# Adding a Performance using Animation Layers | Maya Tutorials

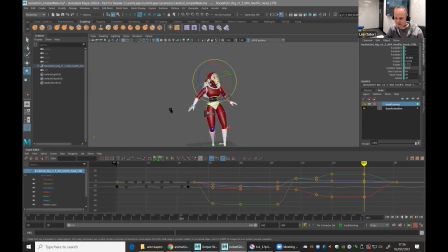But again, let's just change the timing because we never move in one go. Again, if you sat there and realized how you move, you might think, well, I'm going from one position to the next. You are, but every body part has its own time.
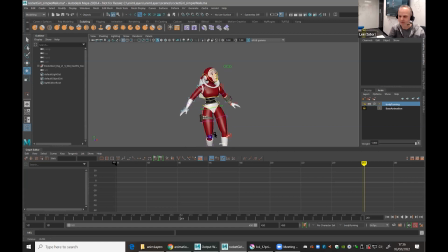Every body part will move at a different time. It's generally easier to get the poses in first. We start here, we finish there, and then come back and work out, okay, what really happens? What really moves first or not? So again, I'm just going to really quickly take those two, where ship those two there.
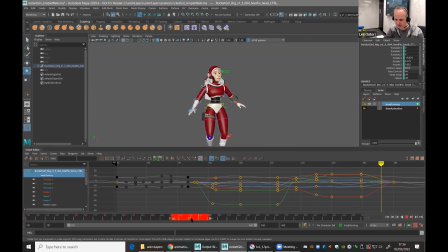That's her going back, and we'll make them a little bit earlier, and we'll make the head a little bit earlier. But maybe the head takes a bit longer to do it. So let's grab that. There you go, that feels a bit better.
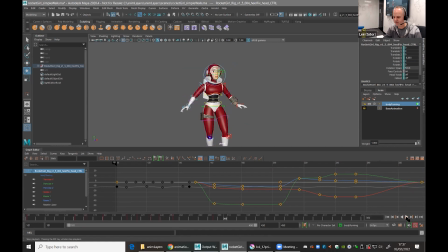There, and then goes back. Cool, okay. So I'm just gonna do a quick save because I don't want to do that again. The software will crash, but her eyes look weird. The reason her eyes look weird is because they're stuck inside her head. What I mean is her eyes are only moving with the head.
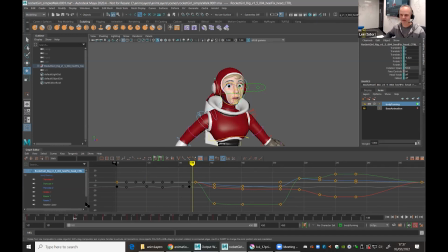And again, if you sat there and moved your head without moving your eyes as well, it would look weird. Our eyes rotate in our sockets. So let's add a new animation just for the eyes, a new animation layer just for the eyes.
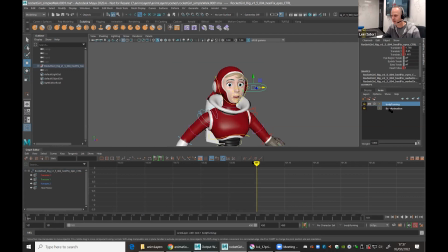So what I'll do is I'll lock this one and I'll do another layer with just the eye control. And I'll click on the same icon. And maybe I'll call this eyes moving, or just eyes. And now all I have to worry about is setting the keys on the eyes. Again, you can see it's lovely and clean.
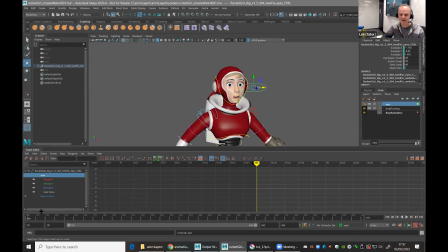There's no keys there. There's no stored values. I can just focus purely on what the eyes are doing. And let's have a play. So when does she start to move? She starts to look around here. There you go. about there. Now the eyes are going to be super quick. Like I said, they're the fastest muscle in the body, so they fly around.
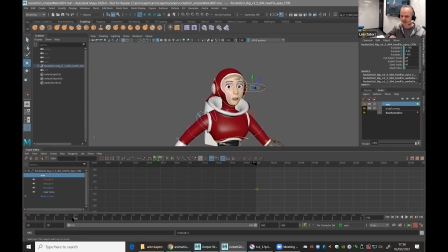And what I want the eyes to do is to move quite a bit earlier than the head. So I'm looking for the point where the head moves, and it's there. So what I'm going to say is go back a few. Let's store that and say at this point, the eyes start to move.
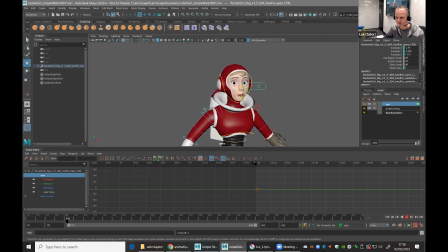I'm just going to see how that looks. I want the eyes to start moving, and then they're going to drag the head with them. That's a bit too early. So a few, there you go. So now the eyes move, and they get to a point where the eyes want to see more, so they're going to drag the head around.
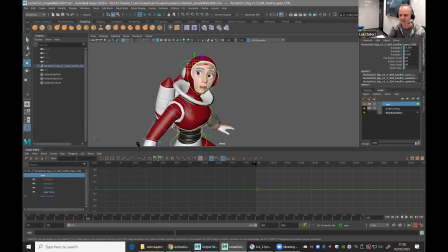But what's going to happen is the eyes are going to get to their destination point before the head. So the head stops around there pretty much. So I'm going to go back a few frames and say the eyes, you reach your position there.
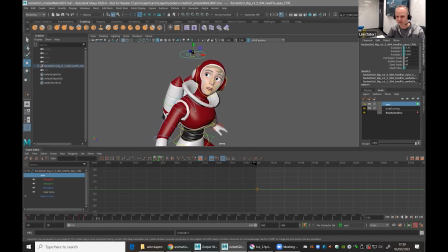And then maybe bring them back a bit to stop them looking weird. So what I've got is the eyes looking like they're going first and the rest of the body's following. And let's do the same again. Here, she's heard another sound. Her eyes are going to want to look really quickly in case it's something attacking her.
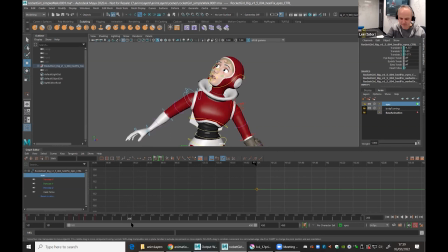So let's work out. The head starts then. So let's undo that one. So when would the eyes start moving? They would kind of start moving a bit earlier, around there. Let's have them the eyes coming really quickly, moving a lot really quickly. So and
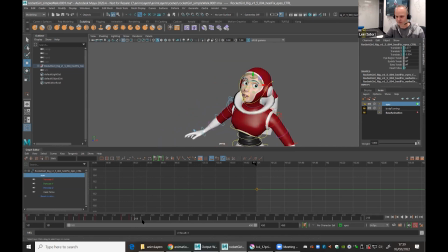then she zips around and the eyes reach their destination super quickly, because that's what eyes do, and then level off a bit. So what we've got is, and then come back, there you go. And then we just got one more to do where she looks straight ahead.
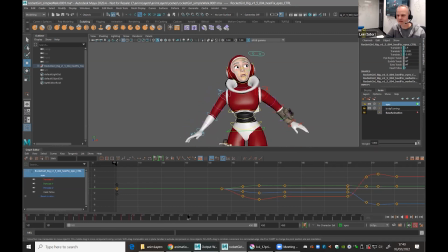So let's finish off the eyes. This time we'll have the head lead. What I mean is sometimes you look at things and you think, is that okay? And you think, yeah, it's okay. And you'll start to turn away, but your eyes will keep looking until they have to turn back. So this time I'm going to have the head lead. What I mean is the head will start and the eyes will try and stay where they are. So maybe about there.
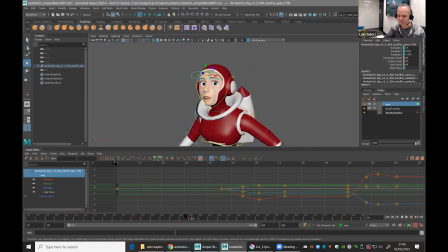That's where the head starts moving. Head's turning away.